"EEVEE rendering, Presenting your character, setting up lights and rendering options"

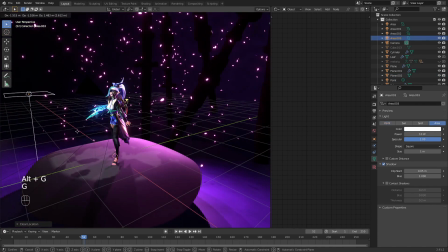But I will add another area light, position it in the front of the side.
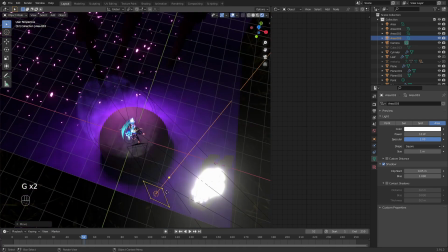You can actually put it in here with
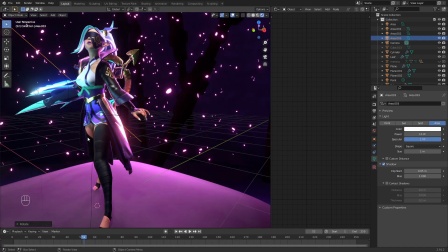your, it doesn't matter, but as you can see, my legs are positioned opposite from her body,
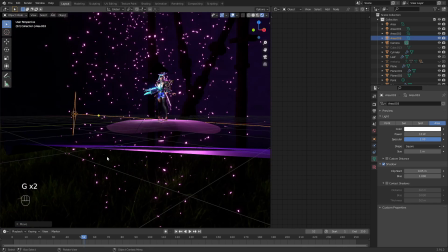so the body is shined from that light and the legs are rotated looking in that way.
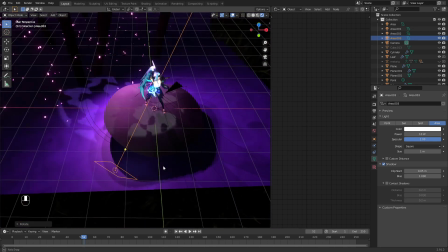And I want to have details in this place, that's why I'm positioning my light this way.
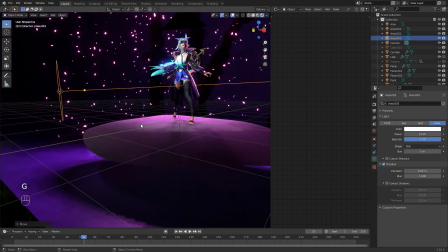Again, I use disks or eclipses, and because I don't want to lose these details.
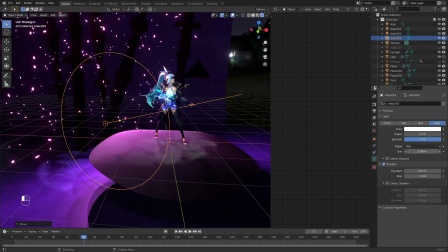And for this light, I usually add more size, 2, 3,
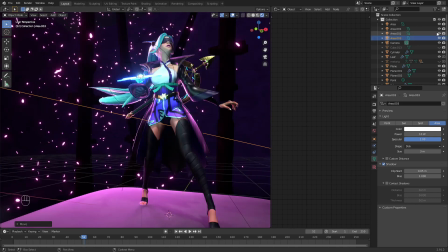and just turn off every single other light.
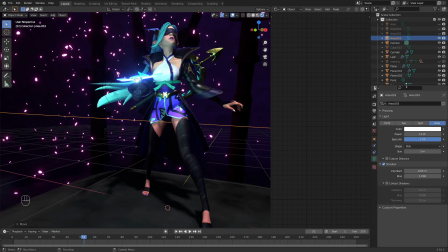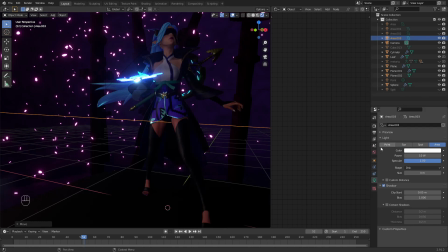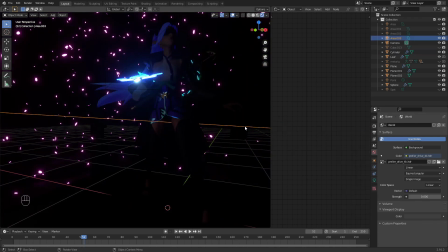and play with this light a little bit. So I really don't want this light to add a lot,
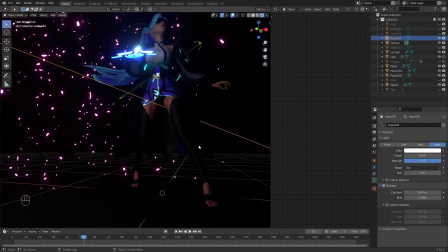just to start seeing some details in here, and that's enough.
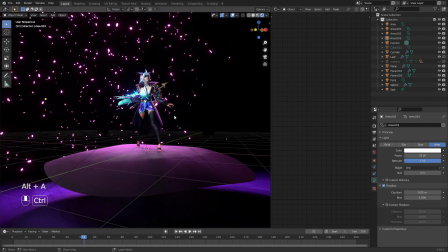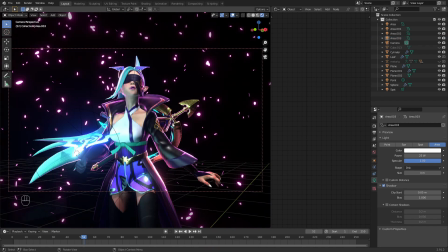That's what we having.
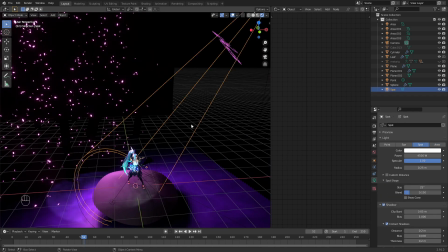Can actually add some more color if you want to your light, but be careful,
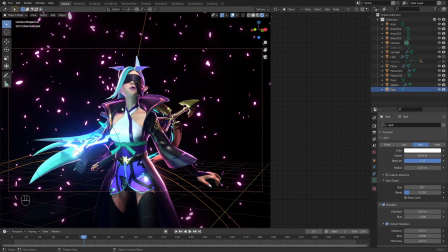because if you change the color of your story light, it's gonna change whole colors of the character. But if you see, if I add a bit more orangeness, her skin color changes completely.
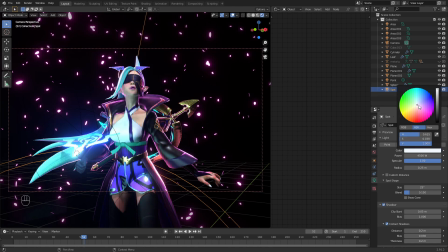So be careful how much you change it. You can keep it on a neutral white so it doesn't change any colors.
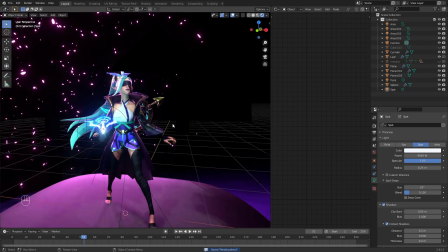And I usually like to add some mist, some smoke in the background, which is this.
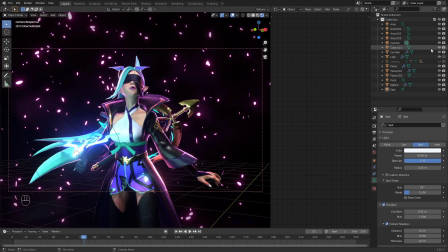And let me just show you how I do it.
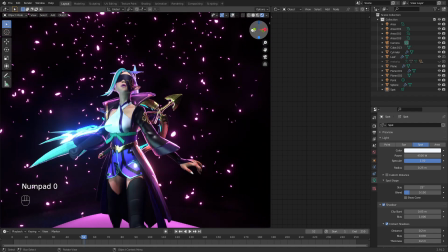So basically you're just going to create a cube.
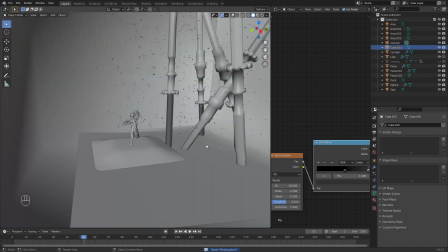I have this cube blocking everything, and inside of it we have a character.
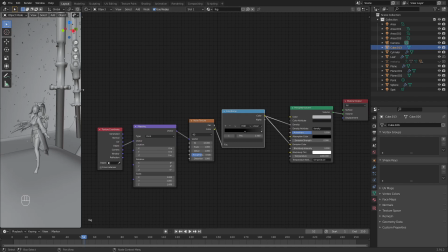And this cube has a very simple nodes.
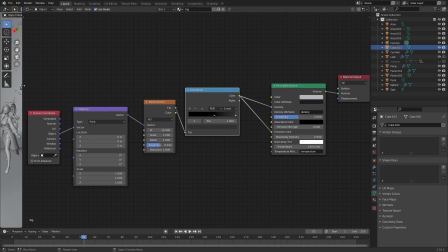Let me zoom in.
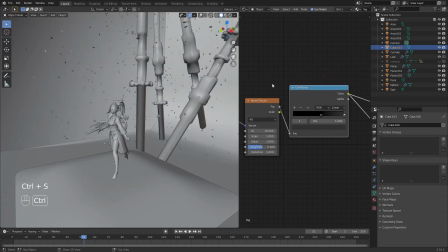Actually, let me zoom in this way.
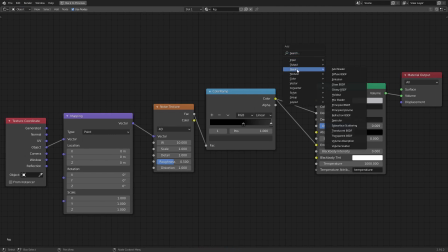And as you can see, in shader you add principal volume,
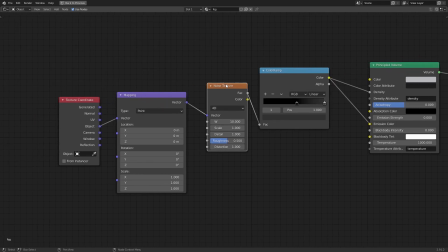again color ramp, again noise. And if you have a node wrangler,
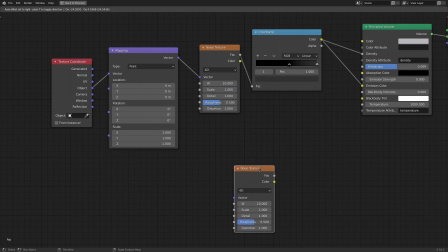by selecting your noise texture and you have node wrangler on, hold Ctrl and press T,
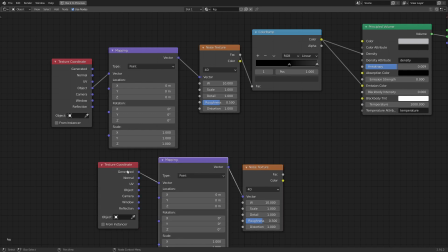and you will get this. So I just change it from the generated to object, and that's it.
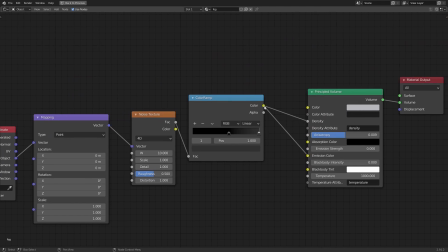Now, by connecting color to your density and emission color, and by changing this, and this is going to be white. Let me go back and show you what's happening with the view.
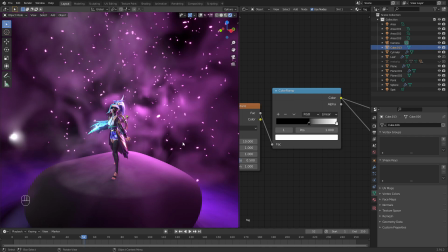As you can see, if I keep it at the white color, it's gonna be very dense. And this color is basically how visible your mesh is going to be.
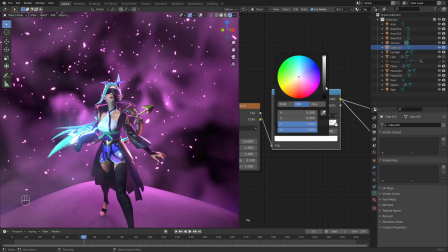Your mist. So if I make the color darker, the mist is going to start to disappear.
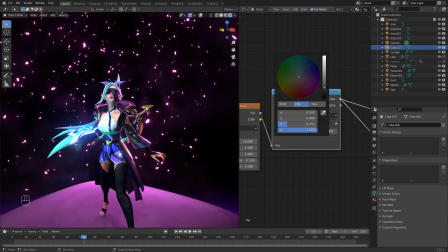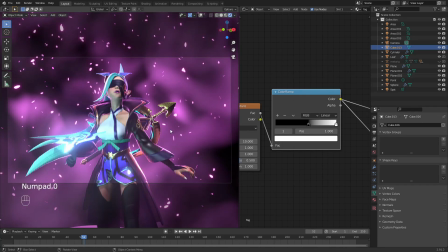I wouldn't overkill with it.
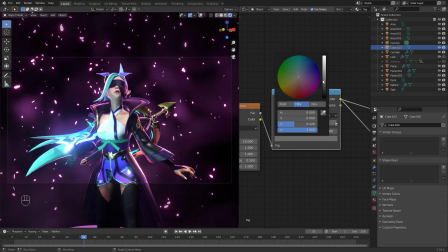That's why I had it somewhere in here, because I only want to have some details.
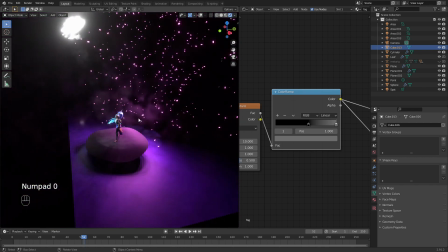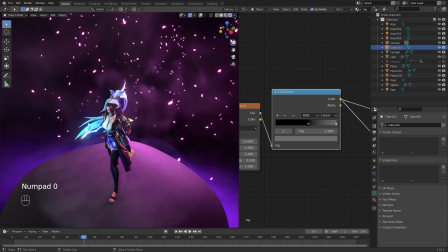Now we set it up everything just to have details on the character, and our background became invisible.
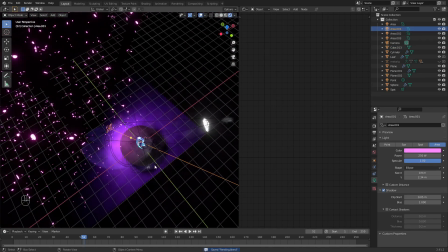So what you can do is duplicate
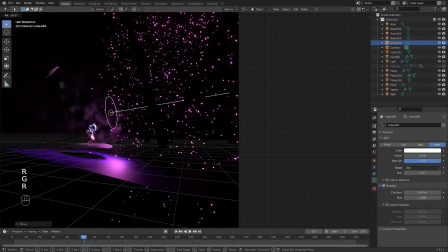the light on the character and have it set up into the background.
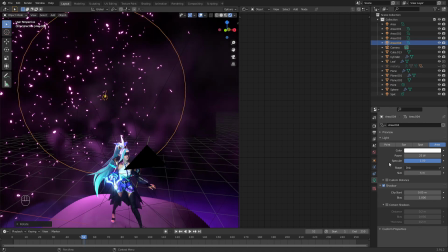You can even increase the size to cover up whole background.
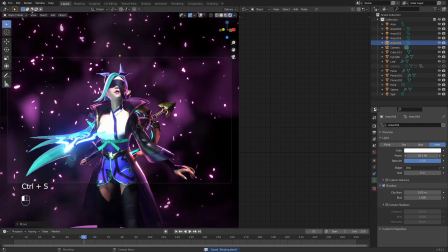Turn off so I cannot see what's happening, and just turn off, increase the light.
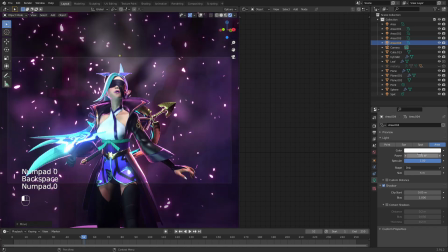You can see this way we can have some details popping off from the background into our character.
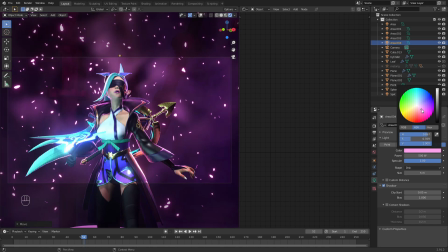Now you can change the color. And we have a nice looking
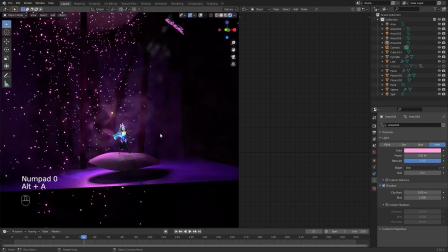scene, nice lighted character. Again, play with the values.
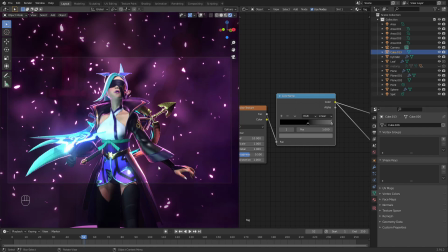But at some point, if you add too much light to your story,
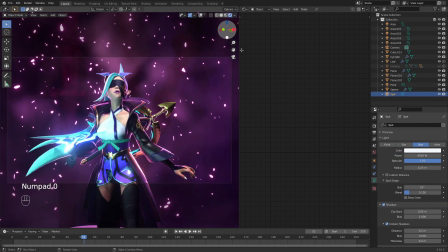too much power, it's going to burn out some of the features. As you can see, the top becoming way too bright. And at this way we can see some of the color variation
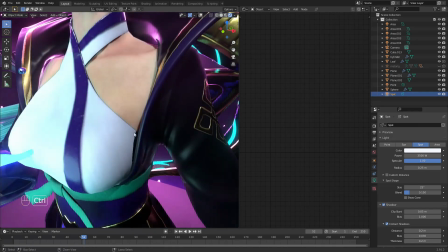in our top, which is actually a fabric. As you can see, it has a variation.
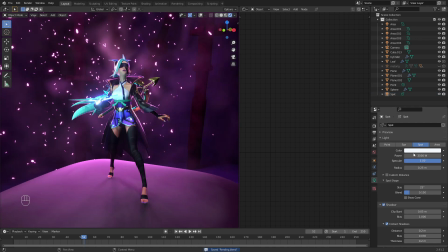And I don't want to burn out those details only by adding more and more power to my lamp.
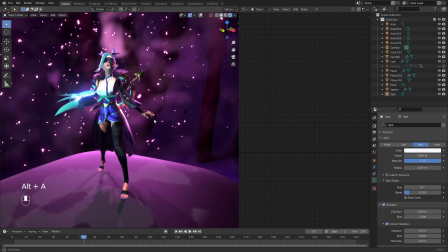Now, we actually have everything set up,
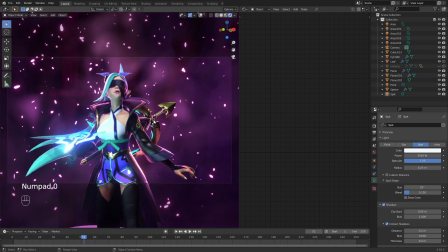but it's not really finished, because for rendering, we'll still be using compositing. But basically, this is it for a rendering video, and
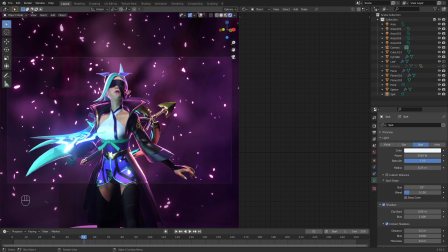I hope you enjoyed this video and you create your own story for the character, and you got the basic understanding of why I'm using these lights and how I set up my scene. So I hope you enjoyed this video, and see you in the next one.